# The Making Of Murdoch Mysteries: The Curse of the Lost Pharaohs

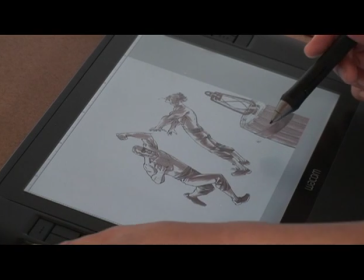So this is the foreground element. By putting in a different layer,
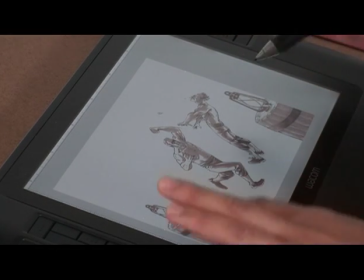it gives the animator a chance to sort of put these guys in motion as well. we can also use these barrels to sort of move like that, to sort of reveal the scene,
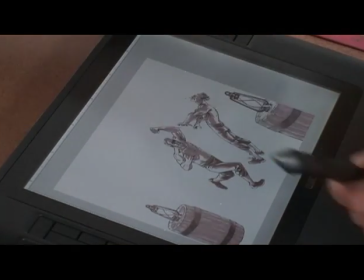to give you the illusion that the camera is moving in. So we have the crowd here in a separate layer.
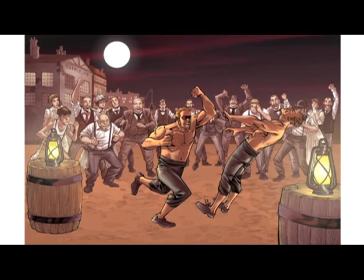Because there's a lot of them, we have to do it in a separate layer so that way Bracken Reed can be animated in the foreground and sort of move around right in front of them.
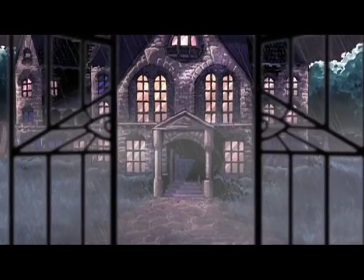It just really creates a different kind of depth and three dimension sort of feel in this flat world.
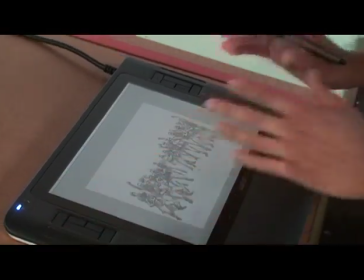Again, with all these separate layers,
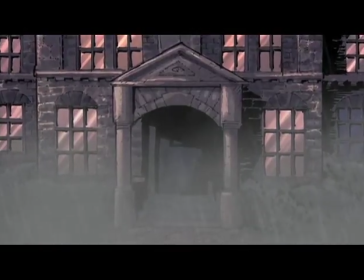we have to do it for each and every single one to create this animation and layered look and again because
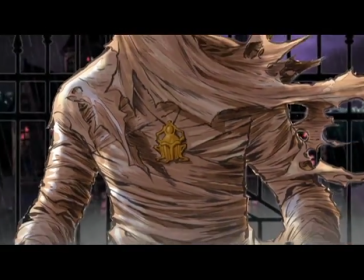it's a flat image by putting each thing in a different layer we're able to to create this this sense of three-dimensional world that that are I guess our viewers are going to get into and hopefully be immersed and get really sucked into the experience. Fans should be watching Cursed Lost Pharaohs because it is a reimagination
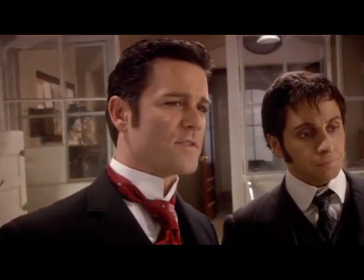of many of the series characters they already love and it's going to be something quite fresh. I think it's a really cool rip-roaring adventure that is like nothing you have ever seen if you were a fan of the series. And if you don't know what the series is, check this out because it's sort of like a little taster menu of the characters, the adventures, and really what a great world Shastbury and Warren Jennings have created that is Murdoch Mysteries.